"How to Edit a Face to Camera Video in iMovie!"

So I've been editing with iMovie for over 3 years now. And on my other channel, exclusively using iMovie to edit those videos, I've gained nearly 10,000 subscribers. Hold up. My other channel's a gaming channel. However, I've done so many different types of gaming videos on there. I've done epic type videos, funny moments, kind of unedited with just jump cuts, montages, just a whole lot of stuff. So I've kind of learned how to use iMovie pretty well. Plus, before that, I had a channel that was more like this where I would just talk to the camera. So I kind of learned some things from that too. Even those videos kind of sucked because I was just starting. I like to think I've gained more iMovie knowledge. So yeah, one more thing before we actually go over to iMovie to edit a face-to-face video so I can show you guys how to do that. If you think this camera or video does not look good, it's my light's fault. It's not iMovie. You can export videos in 4K, 60 FPS, so it's not iMovie's fault. Blame my light. My light sucks. So let's head over to iMovie and let's do this. Alright, so it's a little bit later since the last clip. I had some technical difficulties, but anyways, let me show you guys how to edit a face-to-face type video in iMovie.
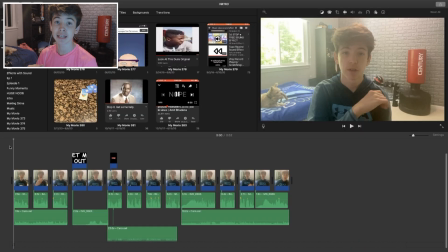[1:02]
So as you can see, this is the actual edited intro that I had to use for this one.
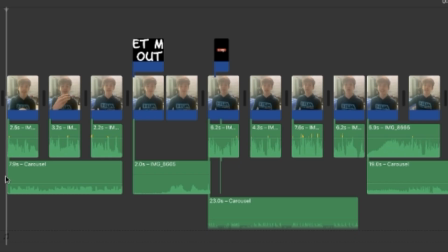[1:06]
So this is a good example I'm going to be teaching you. Alright, so I'm going to show you how to import music from YouTube or wherever you want it from. I'm going to show you how to put overlays on your videos, how to zoom in. I'm also going to show you how to make smooth transitions between jump cuts like this one.
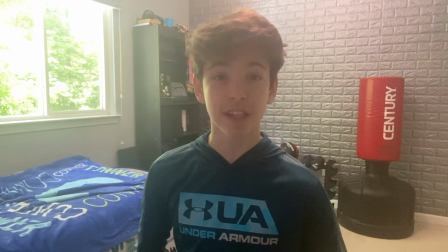[1:21] It's not iMovie's fault. Blame my light. My light sucks. So let's head over to iMovie and let's do this.
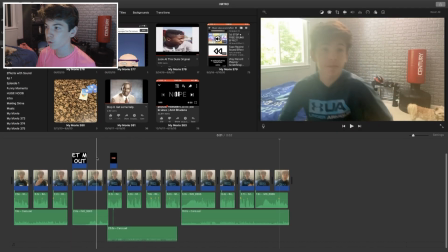[1:25]
A smooth transition like that one, and then I believe I also have one that's pretty smooth somewhere around here as well. Right here, here's another smooth transition.
Even those videos kind of suck because I was just starting.
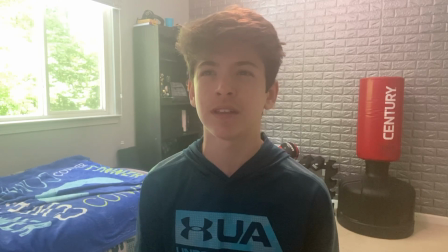[1:37] I like to think I've gained more iMovie knowledge. So yeah, one more thing before we actually go over to iMovie to...
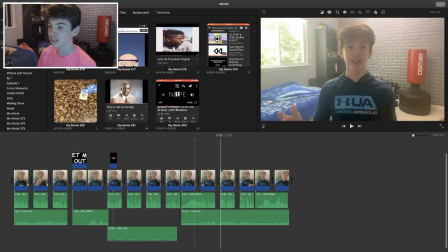[1:43]
Yeah, smooth transitions like that. So overlays, smooth transitions, cutting down your videos into a bunch of different clips like this, importing music, sound effects, and yeah, let's do this. First thing you're gonna do is open up iMovie, obviously, create new.
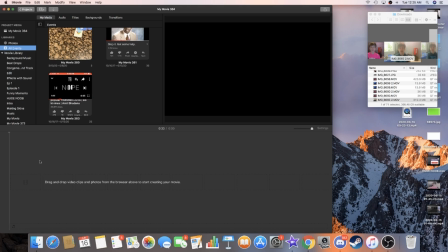[1:57]
Double click on movie, and there we go, we are in. I'm gonna be editing the clip that I actually used in the intro for this tutorial.
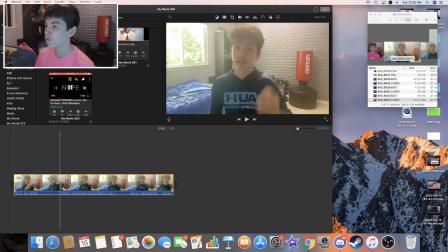[2:03]
So it started around 1 minute 50 seconds, and I cut it down to, what was it, 50 seconds? Yeah, 50 seconds.
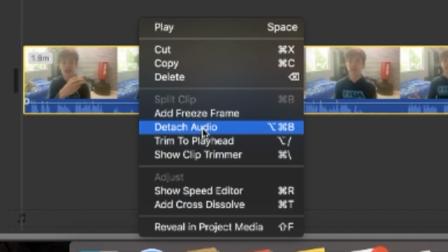[2:09]
So the first thing you're gonna do is you're gonna right click on the footage and select detach audio, and there you go.
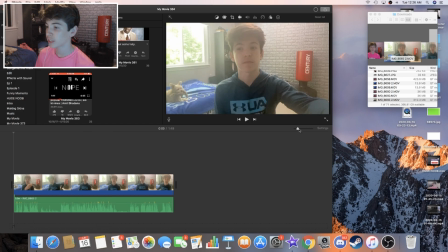[2:13]
You should be able to see this audio pretty clearly on the timeline. So next, what I'm gonna do is I'm gonna zoom in all the way right here, and like this.
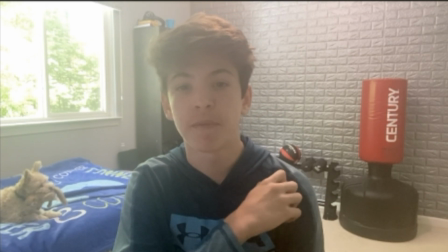[2:19] So I've been using iMovie to...
Obviously, I'm not gonna include that part because I messed up.
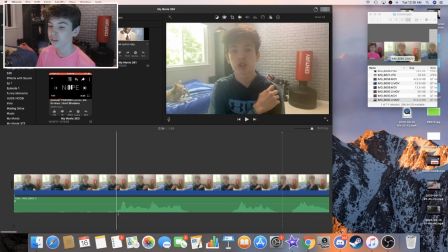[2:24]
But, so yeah, you can kind of tell the audio is a little bit off. It's not completely synced with my mouth. So, what actually I'm gonna do is I'm gonna go ahead and get rid of all this extra space I don't need. 1.7 seconds, get rid of that. Now, I'm just gonna move this audio track maybe like four ticks forward.
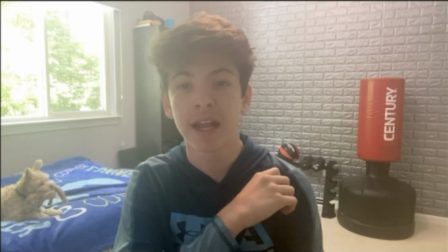[2:40] So, I've been using iMovie to.
That already looks a lot better and it actually matches my lips.
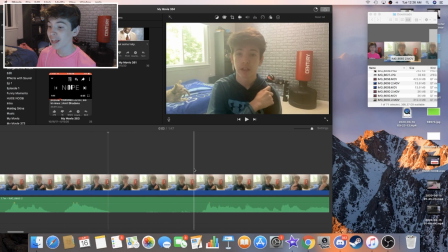[2:45]
Now, obviously, that was not in the intro, so I'm gonna go ahead and cut it out. If I'm not talking in a video, I normally don't like keeping it. So what I'm gonna do is you can see all the space and then you see the sun spike in the audio track right here. So I'm gonna go ahead and split right before this audio track so I start talking again. I'm gonna go ahead and get rid of all of the extra stuff I didn't need beforehand.
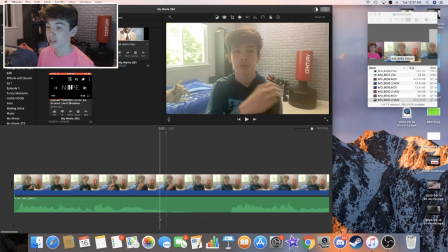[3:03] So I've been editing with iMovie for over 3 years now.
That looks like a keeper. So now what I'm gonna do is, once again, empty space. I don't like keeping parts where I'm not talking. So what I'm gonna do is I'm gonna split a clip there and split it right here. So now I just have one clip of me not talking, and I'm gonna go ahead and delete it. So now we got a jump cut.
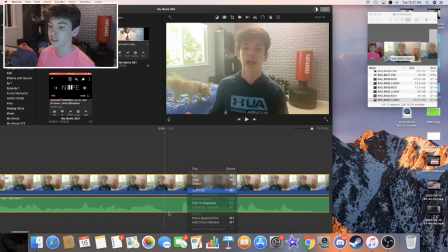[3:19] And on my other pretty easy.
Once again, not that it really matters. I can make another quick little jump cut, keep the video going fast paced. There we go, we got another moment of big space. But so yeah, you get the point by now. Basically remove the parts where you're not talking because it's not very interesting.
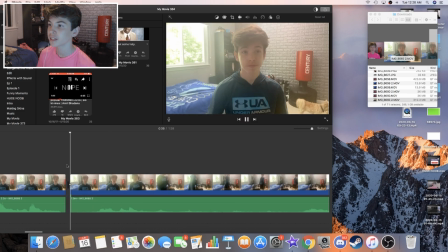[3:35]
So just go ahead and remove all of those parts with empty space you don't like. Now this might seem familiar from the intro. Go ahead and remove everything you don't want in your final product right now.
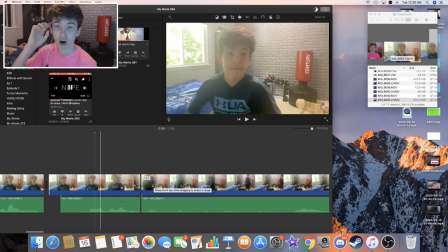[3:45]
Now if your video recording is like 10 minutes, you don't have to do it all right now, but I'd like to go ahead and get rid of all the stuff I don't need.
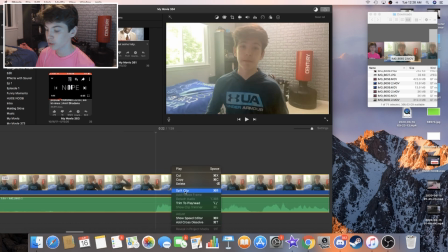[3:52]
So for example, I start talking again right here. So let's get rid of all of this empty space. And I'm just gonna go ahead and do all this.
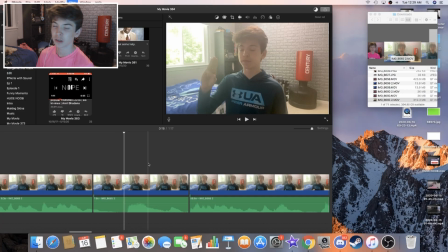[4:10]
Also, something real fast. You can hear that I normally don't like to include it because it doesn't add any value to your actual video. So I'd like to go ahead and get rid of all of those words that don't really mean anything, just like while you're thinking on what to say next. Unless you don't do that, then good for you, but if you do that, I recommend removing those from your video.
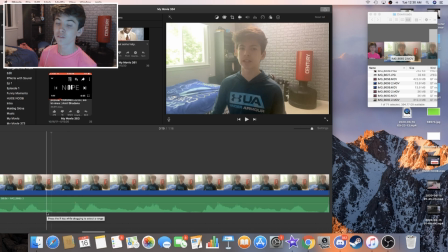[4:30]
Go ahead, cut out all the parts you don't want of empty silence, unless for comedic effect you want to keep an empty silence part, which can happen quite a bit. Those messed ups where you just couldn't speak English. I guess. So I'm gonna go ahead and do that right now as well. All right, so I've just removed every single part of the video that I do not want in there. And at this point, if you're happy with the way the video is already at, you don't have to continue.
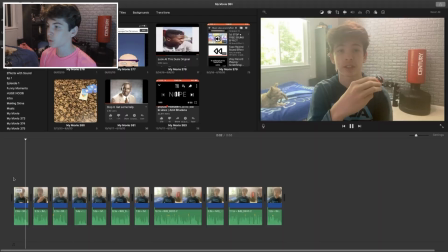[4:50]
However, if you want to kind of step up your video a little bit, I recommend keep watching. So we just got a few quick jump cuts, so just keep the video moving along right now.
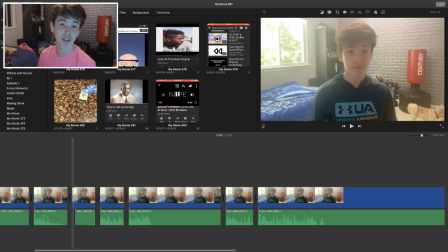[4:58]
Now you're Now you might be wondering why, actually you're probably not wondering, you saw it in the intro. I'm gonna do some sort of funny little thing here. So what I'm gonna do is, I'm gonna also show you guys how to zoom in right now. So what you're gonna do is right now, I wanna split the clip where I'm not talking.
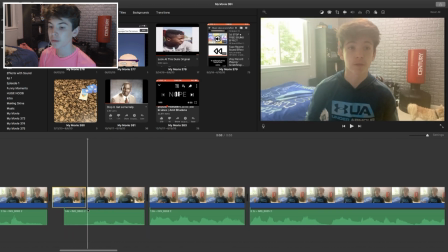[5:11]
Actually, let me zoom in all the way. I'm gonna split the clip to where I'm not talking. All right, so right here, I'm clearly not talking. Actually, I'm just gonna get rid of that. All right, so I have a clip where there's no audio track. If I were to drag it out, there's nothing, so I wasn't talking there.
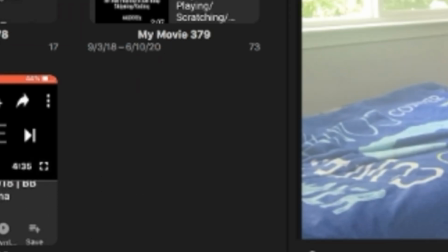[5:23]
I'm gonna do a zoom in. So what I'm gonna do is I'm gonna select the video, select the cropping tool up here, cropping, hit crop to fill.
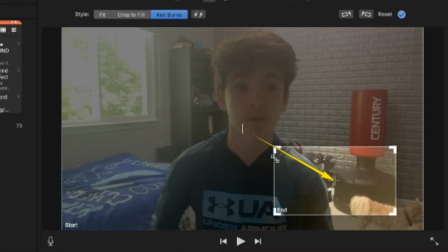[5:29]
Ken Burns, you can use it like if you wanna do a zoom in like this. So let's just do this. So this is what Ken Burns would be used for.
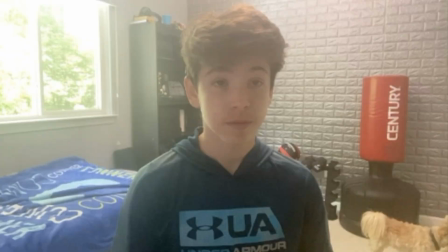[5:35]
I'm not gonna use it right now, but just so you see what it does. It's that pretty.
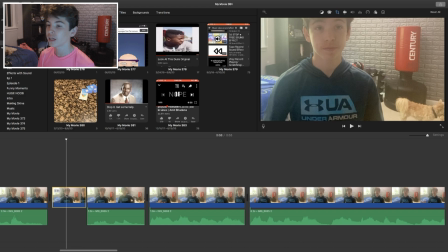[5:42]
That's not what I was trying to say. So it's just a pretty cool way to zoom in. I use it all the time in my other channel for comedic effects.
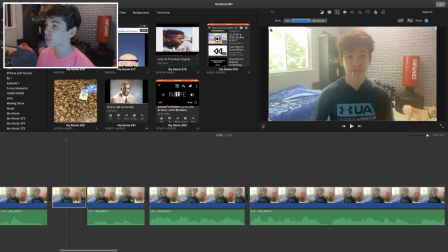[5:48]
But what we're gonna do right now is I'm gonna go back to the cropping tool, and we're just gonna use crop to fill, and I'm gonna zoom in on my cute doge.
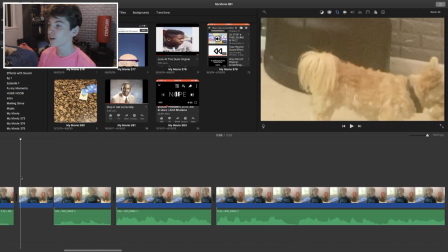[5:54]
And there we go. So then I say, hold up, because the dog wants to be let out.
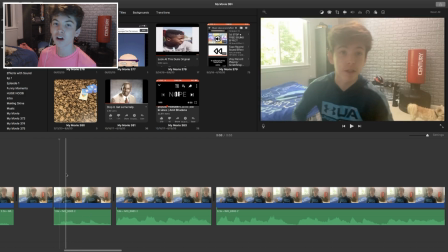[5:58]
Obviously later on, I'm gonna show you guys how to add overlays of my dog saying, let me out, or whatever it was.
Hold up. Now my other
channel. All right, and as you can see right here, I kind of have a nice little laugh. Well, let me turn it up just so you guys can hear it.
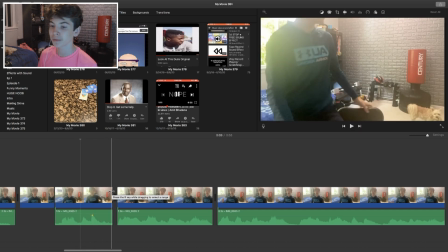[6:11]
Right here, I don't really need that in the video. So what I'm gonna do is I'm gonna make some sort of smooth transition.
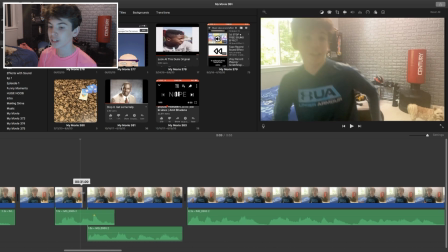[6:18]
So I'm actually gonna drag this over here. Cause when I say hold up. Maybe I drag this out a little bit more. Once I say hold up, that part's kinda done.
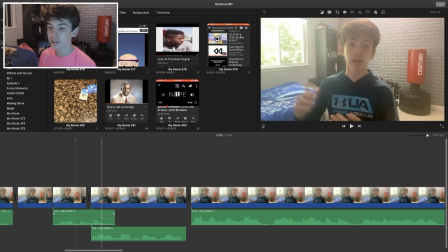[6:30]
You don't need to see me physically laughing. However, you can still have that audio and it will actually segue into a really smooth transition. Just listen.
Hold up. Now my other channel to get- Pretty smooth.
All right, so right here, you probably saw this part in the intro. Yeah, listen to this.
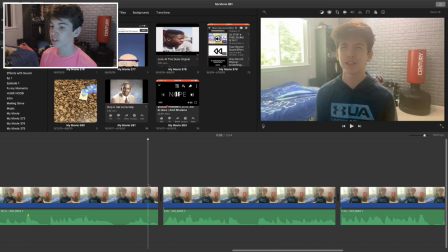[6:45] Gain more iMovie knowledge.
All right, so right here I say knowledge, and I kind of have then I'm in some sort of position. And when I'm in some sort of position like that, what I actually like to do to make a smooth transition is let's just extend this clip just a little bit, just barely.
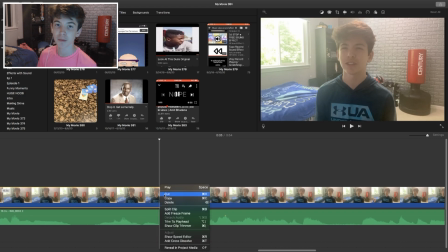[7:02]
You don't want it to be too long. You don't really want it to be longer than 0.2 seconds. So let's split it right here. So what we're gonna do is we're gonna bring the audio track from the next clip and start it a little bit early.
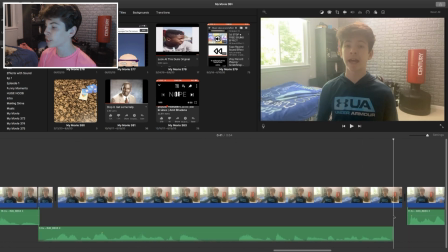[7:12]
And now what you wanna do is you want this audio to be lined up at the back of this clip. So all you're gonna do is you're gonna go to the front and start shortening it until the audio is all lined up, like I believe it is.
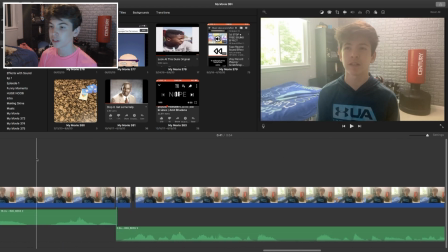[7:22]
There we go. So now listen to this smooth transition.
Knowledge.
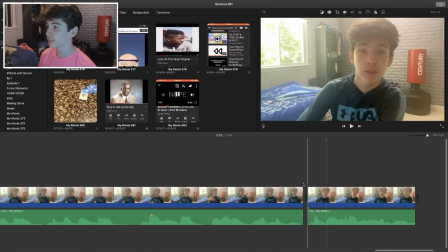[7:28] See, one more thing before we- Like I said, pretty smooth.
All right, once again, I've got some sort of position thing right here. So I'm gonna do the exact same thing, make another smooth transition. Expand this just a little bit. All right, there you go, 0.2 seconds, same exact thing. Bring this right here, and then make sure the back of the audio track and the video file line up.
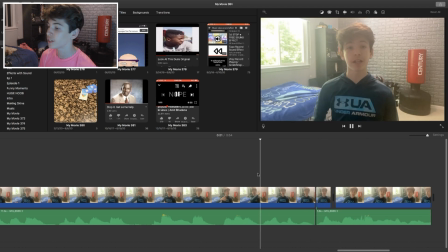[7:46]
There you go, and once again, we have another smooth transition.
Light sucks. So let's head over to iMovie and let's do this.
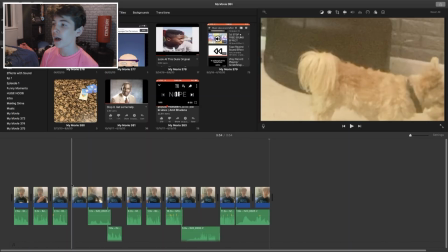[7:51]
This is a good spot to leave it. You have smooth transitions. You may have done a zoom in. I just wanna show you that because I did it in my intro. So I was like, you know what? I might as well show them how to do a zoom in. However, we can once again take it to the next level. So now what I'm gonna do is we're gonna add some overlays.
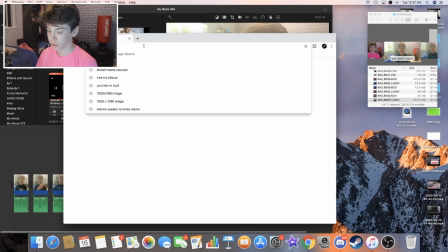[8:03]
So what you're gonna actually do is you can open up Google Chrome and go to footagecrate.com.
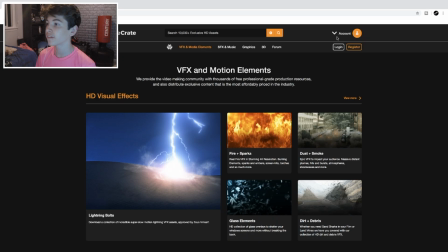[8:10]
As you can see, I've been here before. So once you're here, you're gonna have to log in and register. I'm actually gonna go ahead and log in right now.
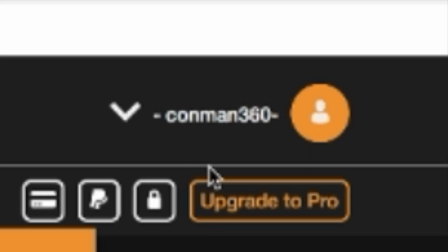[8:16]
I already have an account. All right, so as you can see, I'm logged in, Kaiman 360.